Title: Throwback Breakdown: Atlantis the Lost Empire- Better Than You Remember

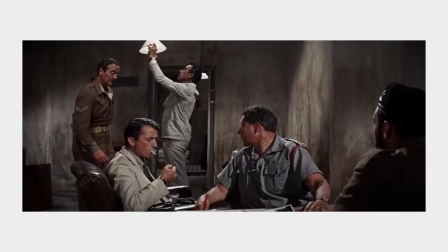(8:09)
Likewise, the men started talking about old team movies such as Guns of Navarone or Dirty Dozen.
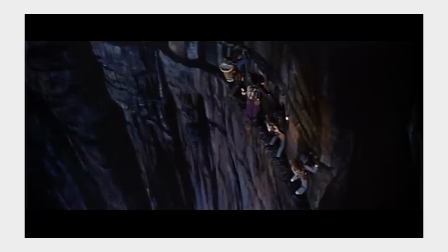(8:15)
But most important to their inspirations were adventure movies like Journey to the Center of the Earth and 20,000 Leagues Under the Sea,
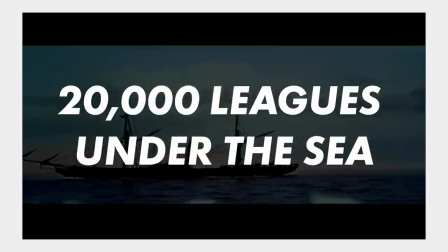(8:23)
the latter of which was made by Disney.
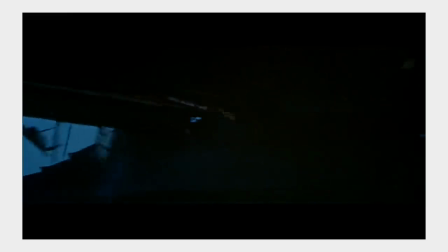(8:26)
These movies in particular inspired the plot of what would one day be known as Atlantis, the Lost Empire.
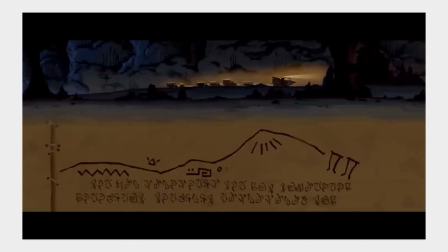(8:34)
So, the more the men talked, the more it became set. They were done with gentle musicals.
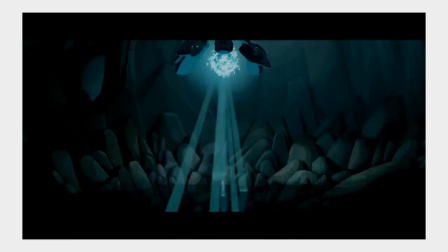(8:40)
An action-adventure would be their next blockbuster. One meant to inspire in kids a sense of awe and wonder,
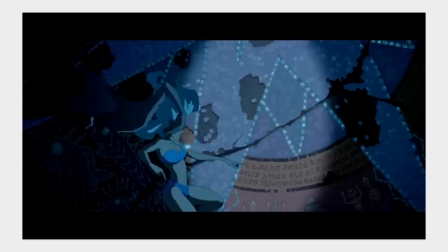(8:47)
but one that also meant to tell an ageless story by pulling no punches from its hard questions and even harder answers.
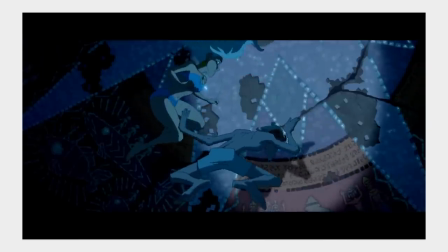(8:54)
But to balance on that precarious tightrope of action and emotion, levity and maturity,
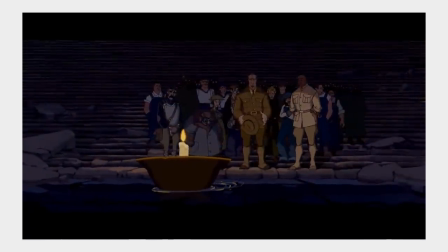(9:00)
a connectivity would need to be formed with the audience from the very beginning, something that impressed the weight and circumstances of the film's plot. And that's exactly what the creative team set out to do. The very first thing we put into production, very first thing, was the prologue of the movie.
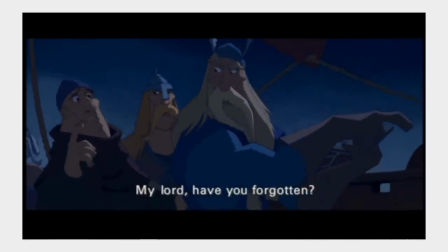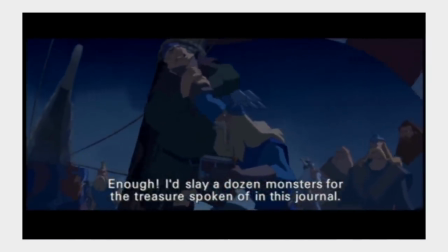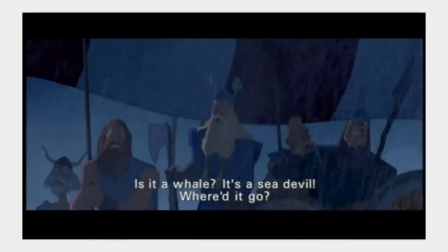(9:31)
The Viking prologue, on a narrative level, was meant to accomplish a plethora of functions.
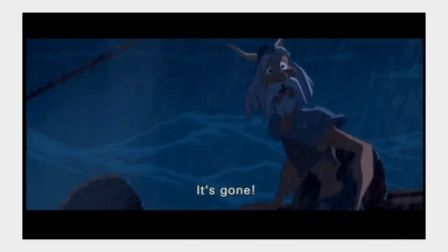(9:36)
First and foremost, it was meant to set the tone of the film.
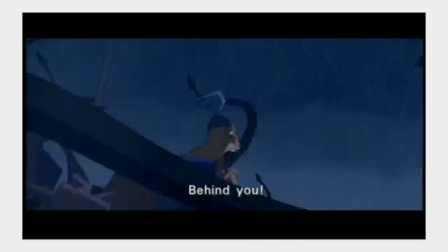(9:41)
The audience would endure no ambiguity about what Atlantis presented itself as.
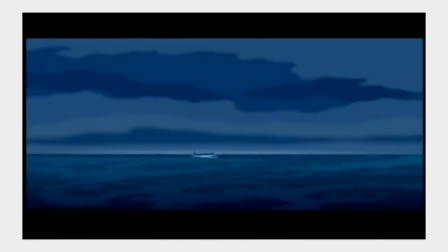(9:46)
It was an action movie, with death and conflict at its very core, and it would remain that way for an hour and a half.
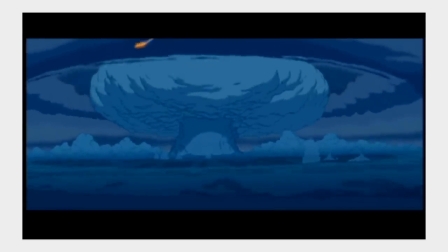(9:53)
But aside from setting tone, the prologue also built up the world and setting of the film, all through visual storytelling.
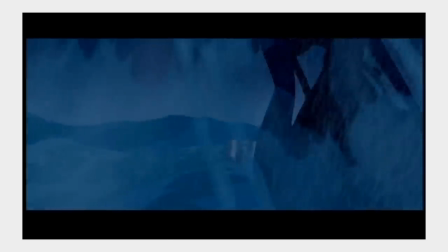(10:01)
The Leviathan that attacks Milo and the crew is teased here, showing its horrible power and cementing the difficulty of even searching for Atlantis.
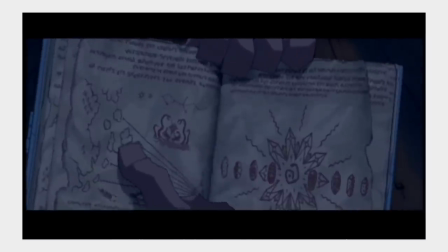(10:10)
Likewise, the Shepard's Journal that acts as Milo's guide is one of the first things that the audience sees, creating a mythos for the book that spans hundreds of years. We wanted to give the journal a sense of history. We wanted to make it feel like it was this ancient document that had been sought out for centuries.
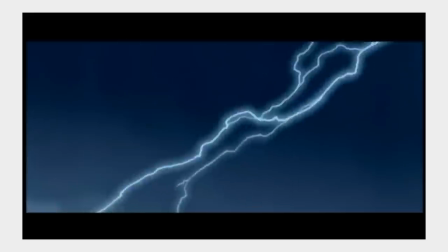(10:26)
But by now, you have probably realized none of this is in the movie. It was a completely voiced, animated, and colored section of the film, a sequence that undoubtedly took thousands of dollars to produce. But the reason you've never seen this on the final cut of Atlantis is because the creative team knew that it could be done better.
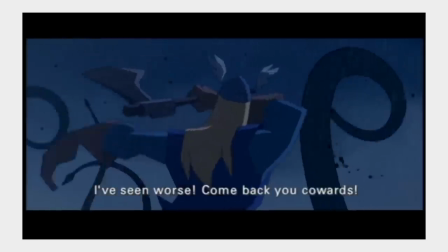(10:46)
Instead of nameless Vikings being attacked by a sea monster that the audience never gets a good look at, we get this.
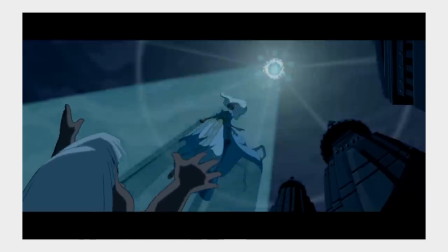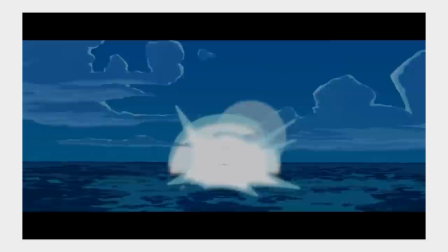(11:03)
The audience is shown a cataclysm,
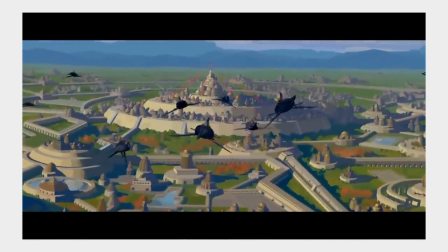(11:06)
the devastating collapse of a civilization in its heyday, the drowning of thousands of unsuspecting civilians,
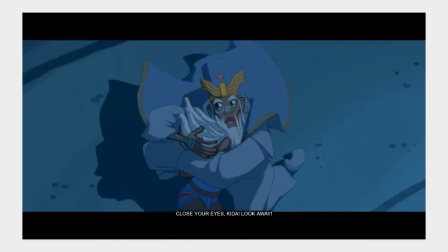(11:13)
and a little girl losing her mother to the power of an ethereal force beyond her comprehension and the audiences.
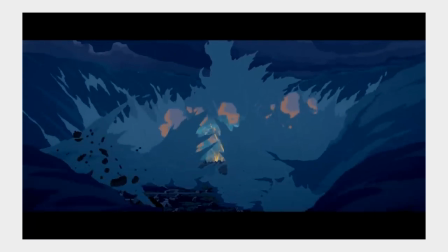(11:21)
This is the prologue that you know, and its existence is owed to John Sanford, head of the film's story department.
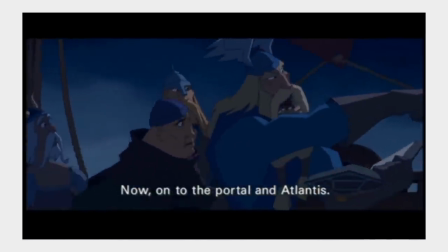(11:29)
The original Viking prologue was already set as the intended opening of the film,
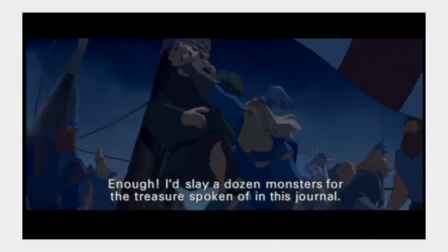(11:34)
But coming into work one day, John Sanford told the team that something just didn't sit well with him.
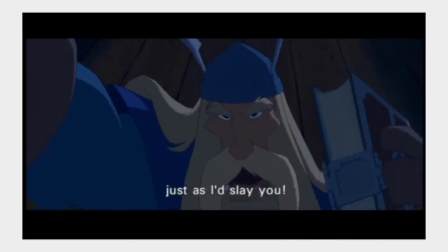(11:40)
As then currently constructed, the film would move from the Viking prologue, then to the first act where the crew is put together,
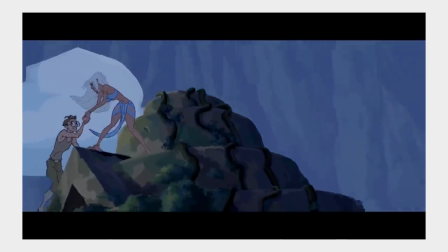(11:47)
and then Atlantis would be discovered in the middle of the second act.
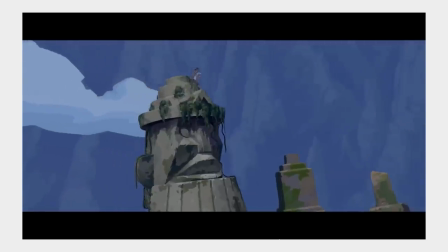(11:50)
John Sanford's issue with this sequencing was that it would demand that the audience wait 40 minutes to actually see Atlantis in a movie titled Atlantis.
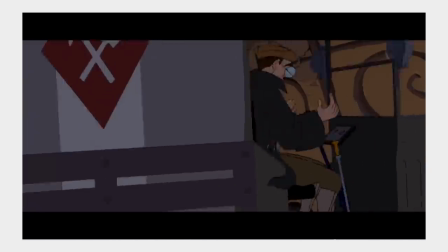(11:59)
And that might come off as a shallow criticism, but John Sanford's concerns were solely based in the storytelling.